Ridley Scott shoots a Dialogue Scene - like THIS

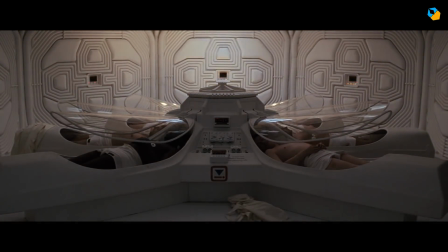[0:00]
Hi, I'm Sarish Sudhakaran and let me reveal to you a few of the awesome camera secrets of Alien, one of the greatest horror movies ever made.
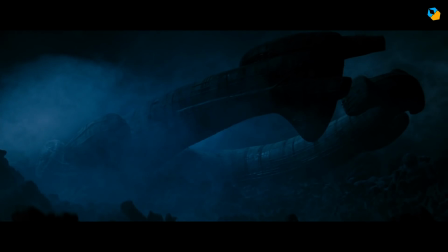[0:09]
By now you probably know it's about a killer alien, but the movie is also about hubris.
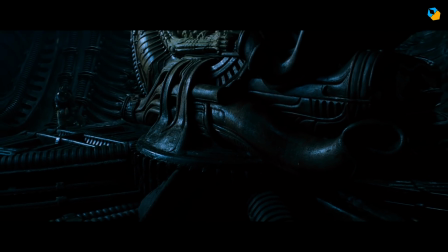[0:13]
No matter how big you get, there's always an opposing force that will counter you.
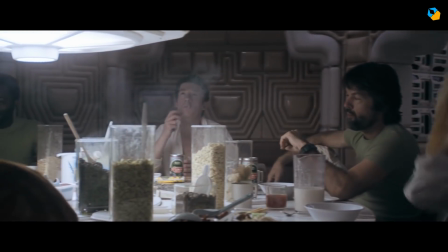[0:18]
In this video I wanted to show you how Ridley Scott sets up the 3 dining area scenes, 2 at the beginning and the 3rd at a major plot point.
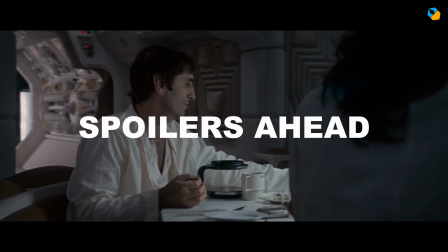[0:26]
There are spoilers ahead, so please watch the movie first if you haven't already. First of all the 3 scenes are covered from table height.
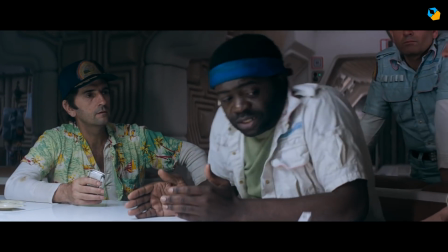[0:34]
Except for the occasional reverse shot or cutaway, the table is subconsciously brought into our attention.
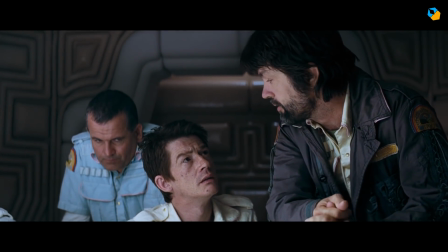[0:40]
This is deliberate because the 3rd dining room scene is the famous chest buster scene.
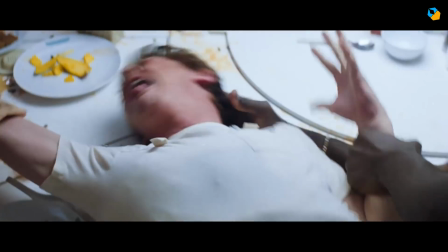[0:46]
Kane literally dies on the table, and Ridley Scott has been setting us up right from the beginning.
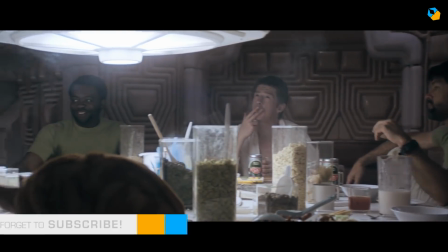[0:52]
The alien's point of view is our point of view. Another curious thing to note is the position of all the characters.
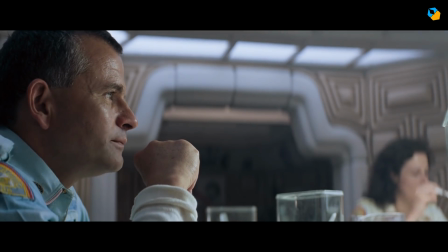[0:59]
The 3 scenes happen at different times, and there's no reason for them to have a strict seating arrangement.
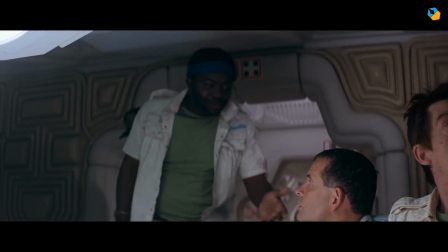[1:05]
That's why Parker has to ask Ash to move. But still, here are the 3 scenes laid out.
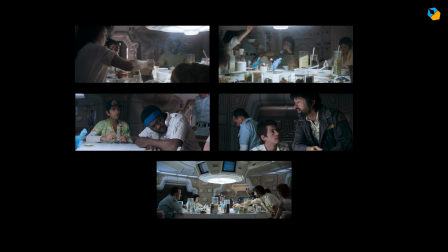[1:12]
As you can see, the arrangement of actors in all 3 scenes is almost exactly the same. Only 2 people keep shifting their positions. One's Ripley, and the other is Ash.
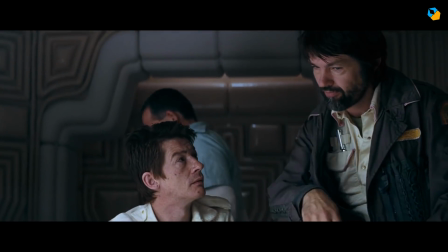[1:23]
Ash is initially placed next to Dallas. In the 2nd scene, you can see him shift a place and hover in the background.
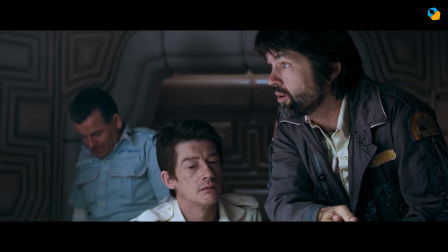[1:29]
He begins to understand his own role, so he has to break free from being friendly.
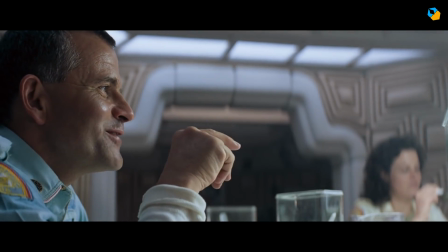[1:35]
In the 3rd scene, Ash is bang opposite everyone else. He's no longer a part of the group.
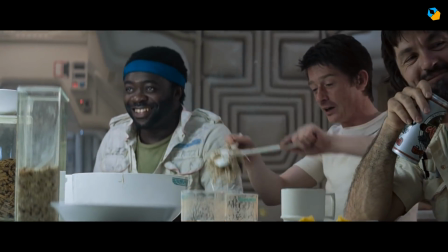[1:40]
His position is clear, and of course we find out later why.
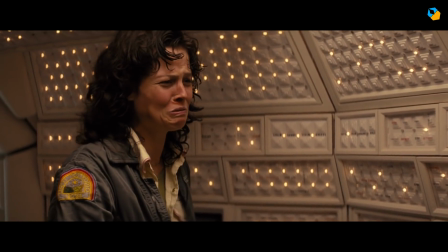[1:44]
It is instructive to see how his position within the group over 3 scenes foreshadows his future actions.
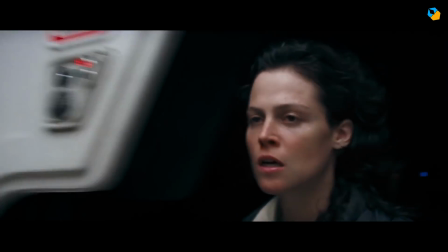[1:51]
Ripley's to me is the most interesting.
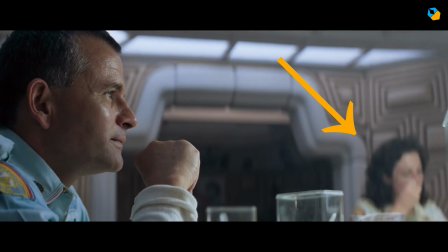[1:54]
She's purposely kept out on the fringes of all 3 scenes, obviously because she ends up being the only survivor. At the time of release, people expected Dallas to survive, but his early death,
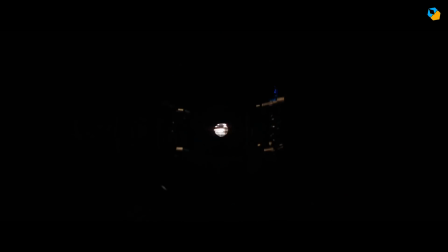[2:06]
which mirrors Marion Crane's death in Psycho, is designed to send shockwaves.
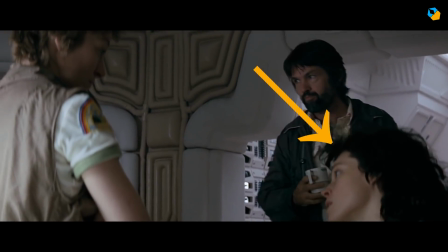[2:10]
If the captain can't survive, this alien must be pure evil. In the 2nd scene, Ripley turns 180 degrees and is now in the captain's corner.
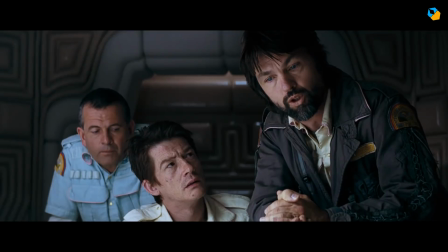[2:19]
She's second in command, and her loyalty is with her captain. She's not with Parker as far as their orders are concerned.
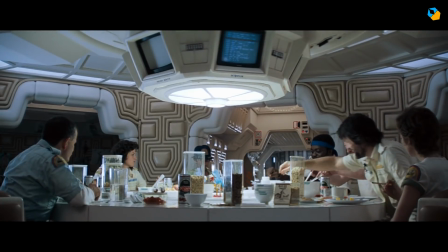[2:27]
In the 3rd scene, she's at the periphery, mostly ignored.
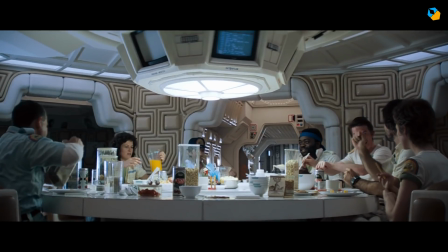[2:30]
She's back in her earlier position, and during the action is mostly hidden by Parker or Dallas.
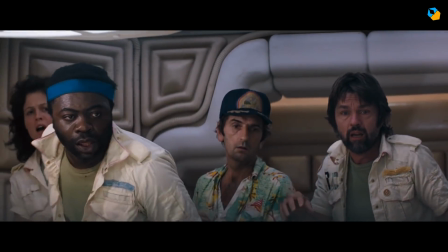[2:36]
There isn't even a close-up of her reaction during Kane's death.
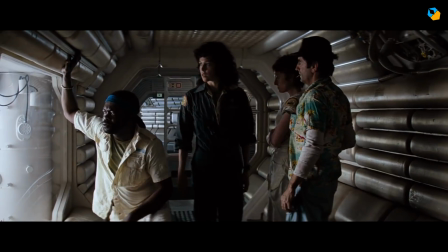[2:39]
We see more close-ups of Lambert, and she also gets to slap Ripley in the movie, taking the moral high ground.
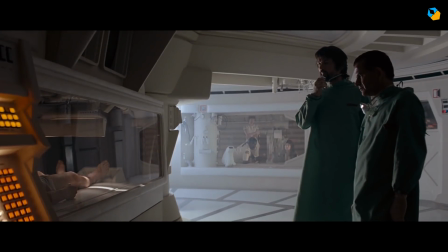[2:45]
But that's just a red herring.
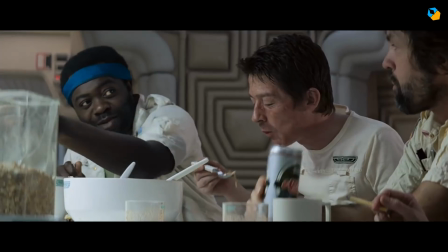[2:48]
Ridley is keeping Ripley apart so we won't pay too much attention to her, and won't subconsciously give her the importance she actually has.
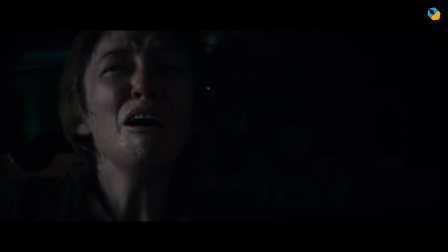[2:56]
It must come as a surprise, just like all the other surprises in the movie.
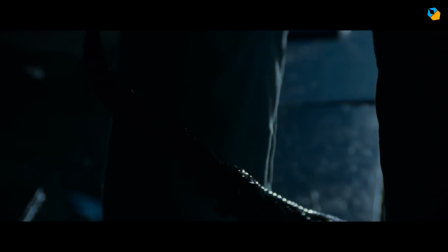[3:01]
Next up, the most interesting thing about the 3 scenes is the interaction between Parker and Dallas.
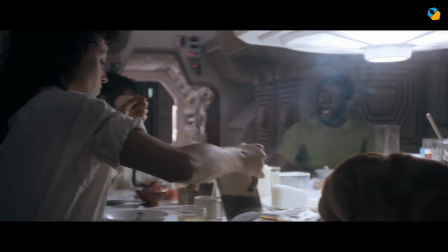[3:06]
It is set up right from the 1st scene where they are physically separated by space. When we move into the mid shots, you can see Parker has the largest size.
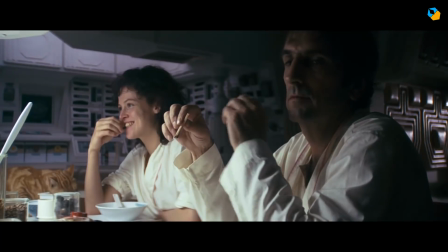[3:15]
He is important enough in the scene. Brett too gets a reverse shot because at this point it's their money situation that's the subject of discussion.
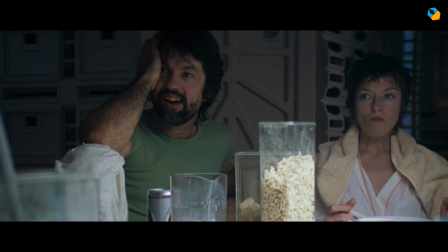[3:23]
At the opposite end, Dallas gets his 2 shot where he's the largest in the frame. Notice how Lambert is kept back so she'll appear smaller, and the camera or table is angled away a bit.
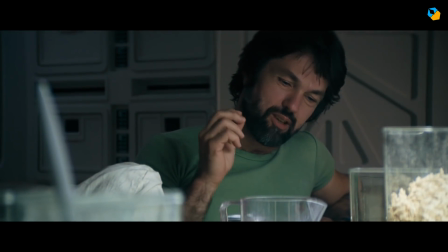[3:34]
When they ask for their share, we cut to Dallas's solo shot. He's the leader, and he's alone here.
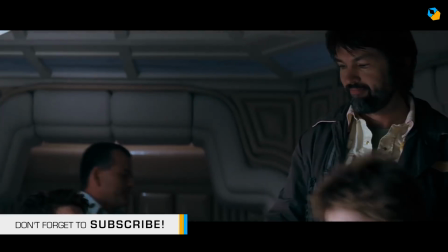[3:40]
Their duel is cut short by an announcement. But soon we are back to the dining area for the 2nd scene.
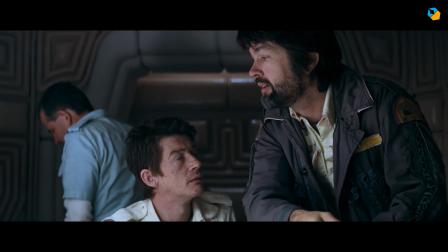[3:45]
At this point, they know they have to investigate a signal, and this brings up the money discussion again.
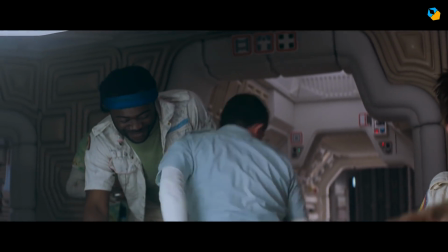[3:52]
Notice how Parker asks Ash to vacate his seat. It's as if he's taking his position on a chessboard, ready to fight.
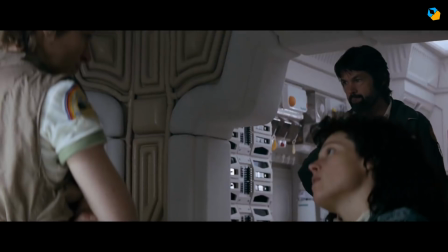[3:59]
What's easy to miss is that just before, Dallas mirrors this exactly by asking Lambert to vacate his place.
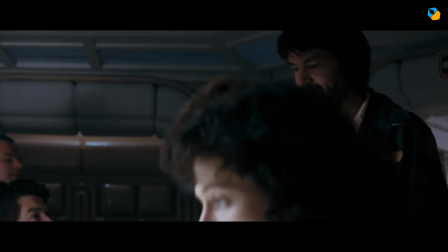[4:06]
So they're mirroring each other.